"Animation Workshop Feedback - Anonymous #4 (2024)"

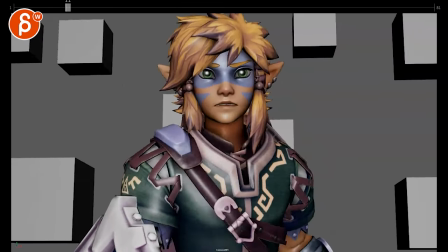[0:04]
all right let's go back here watch this in full there is no sound
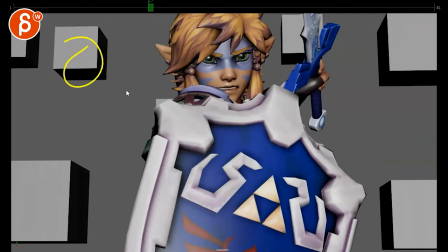[0:11]
all right cool cool cool i like it thanks for adding cubes and a floor oftentimes i get submissions like
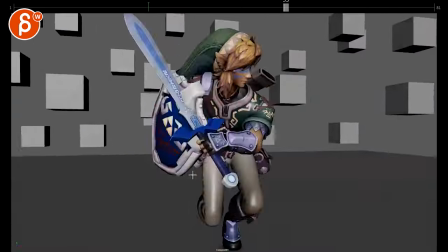[0:19]
these where you don't see any of this and then it's a bit tricky to understand what the camera is doing so that's cool you are mentioning an email that you're basing this on something
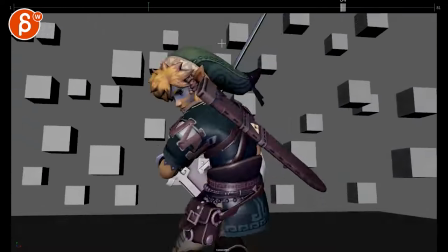[0:28]
where um they do a bit of a slow motion at the end not sure if that's just like the general description of your your inspiration but
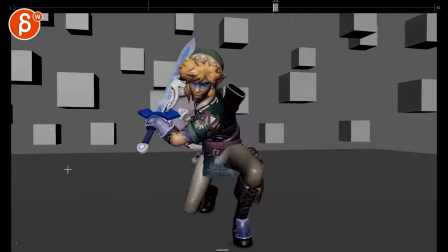[0:36]
i don't feel the slow-mo in here just throwing it out there i don't think it's in there unless you want it in there i don't know
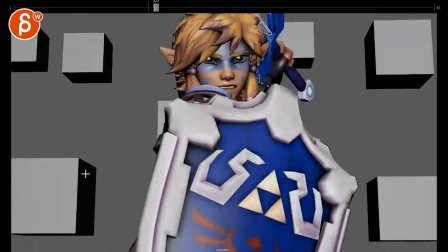[0:44]
but that's the thing i read this and then i watched this i went hmm this doesn't feel slow motion at the end which i mean you could it could be
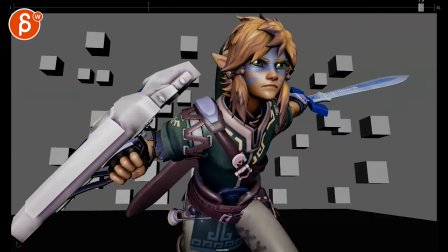[0:51]
right through here something like that other than that i think it's cool
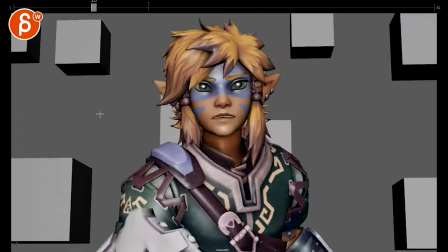[1:02]
it's good rhythm the last little thing is cool i think that's some body mechanics
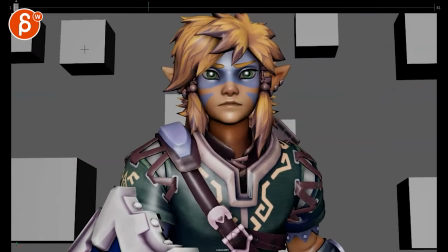[1:08]
thoughts and some posing thoughts i think for this it's not too bad it's definitely an appealing rig i love obviously the character looks like i'm wondering
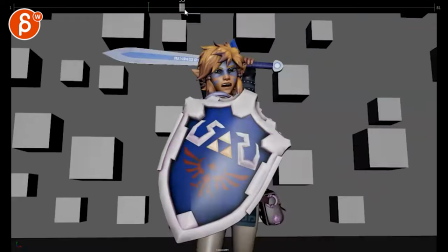[1:20]
unless you are super married to the idea of keeping it so straight
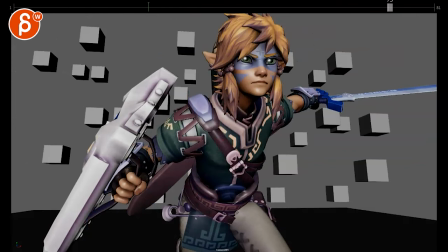[1:27]
on versus a bit more three-quarter that to me is a bit more appealing to get a bit of a line in there and get
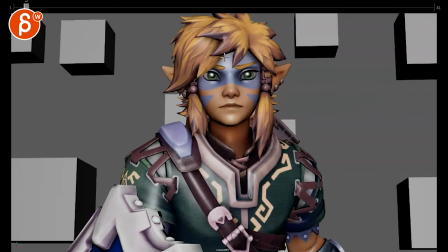[1:33]
a bit of the ear maybe a little bit here but being a bit more three-quarter versus this which is pretty flat and at this point you know there's no tilt or nothing in the head uh and even if you push the facial stuff you know it gets some asymmetry in there it just feels very
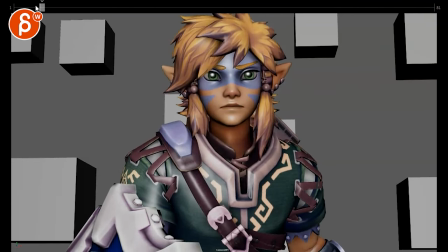[1:48]
flat that's my main thing at the beginning where i would probably keep it a bit more yeah
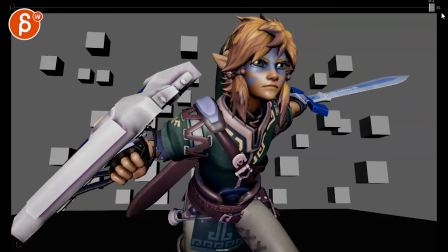[1:57]
a bit more like that at least it's not to be full like this but just a bit more like this or between this
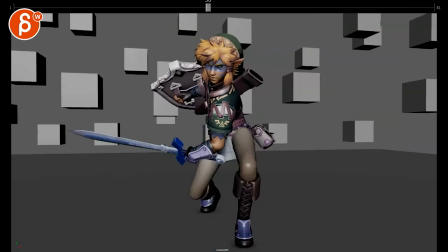[2:04]
and this now let's go through here since it's fast to me
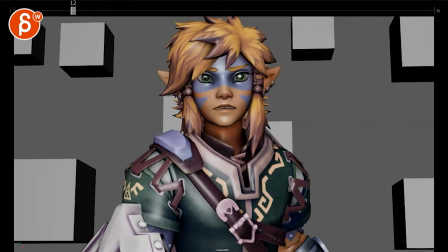[2:11]
there are moments that will read more than others which is normal when you have something that fast it's
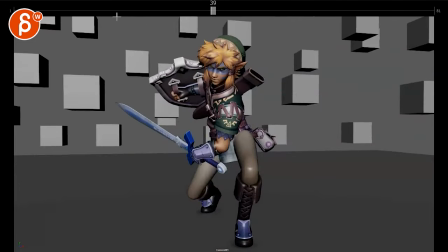[2:17]
kind of like a little bit of the anticipation here it's pretty fast you
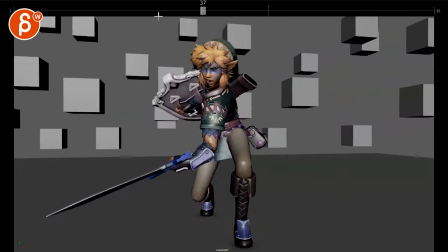[2:21]
might even hold this a tiny bit longer but you're gonna read this that ends and that end here so there are
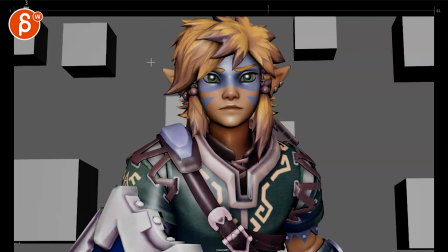[2:30]
a couple things i think there's a bit of a reaction in the face here just before i go to the bigger point i'm going to go from my frame here i will make that
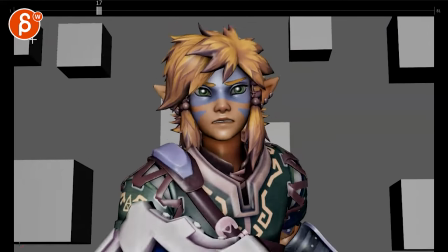[2:41]
bigger there's a slight change but it doesn't read it's kind of like a little change that goes straight into this and i
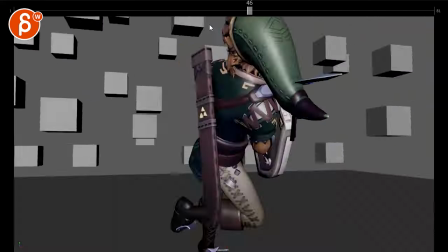[2:47]
think for someone to look and then go oh i gotta slice this away i don't know to me like you can push this reaction just a bit more in the face
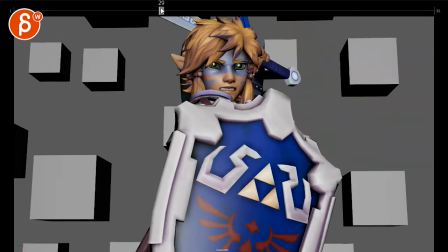[2:56]
then as we go back here i know the camera goes back and then we can see a bit more and it definitely
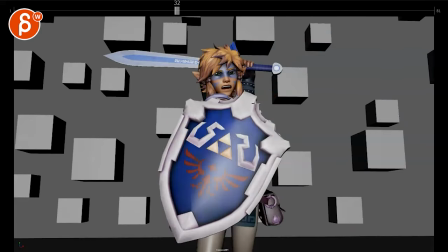[3:04]
helps to see this the thing that's a bit of a bummer is that
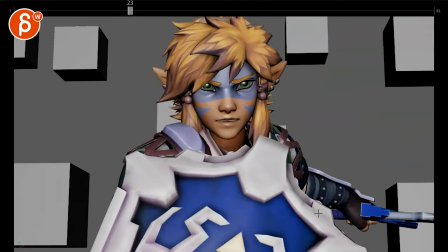[3:09]
as we go back we don't quite see enough of that arm in the sword a couple of things where we
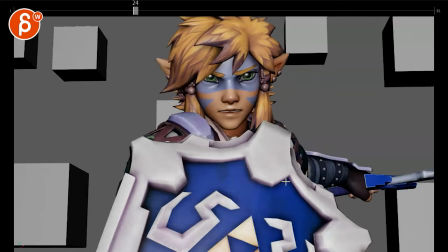[3:14]
get to this and the way this is angled it's so flat for a long period of time until around
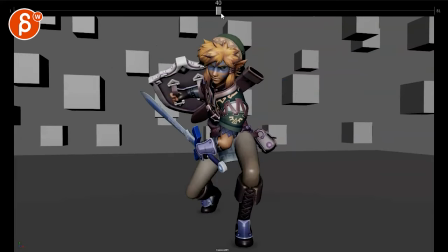[3:19]
here ish this is more interesting and I don't know if you have a frame why
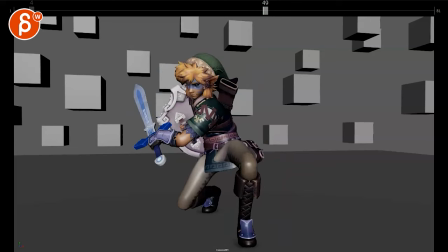[3:26]
not this here you know we can see all of this cool detail so something when you go up here
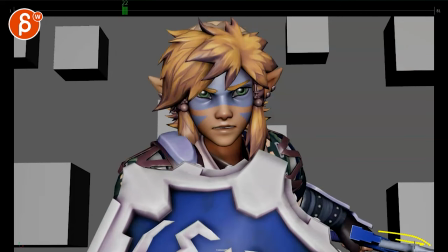[3:30]
just to angle that so you see just a bit more of the hilt and part more of the blade there and
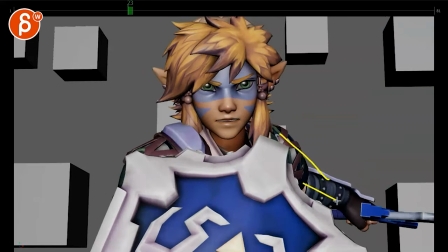[3:38]
then you can potentially stretch out the arm more so we have we can see the bend of the arm in
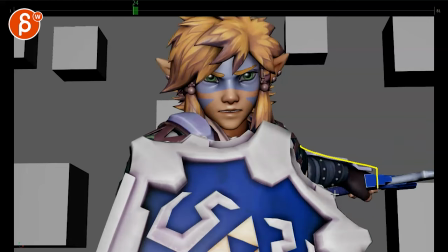[3:44]
frame otherwise it's just kind of that forearm that kind of just sticks out a little
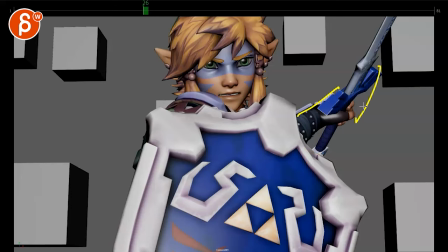[3:49]
bit and then this is you know this this could really be cleaner with seeing more of this you know angled that way it's flatter but then also having this part here so you have some negative space there instead of
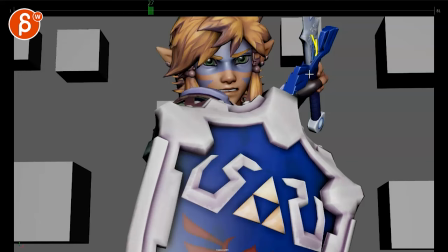[4:01]
being constantly connected because then we get by the time we get to see a bit more it's already hidden by all of this you got a tangent here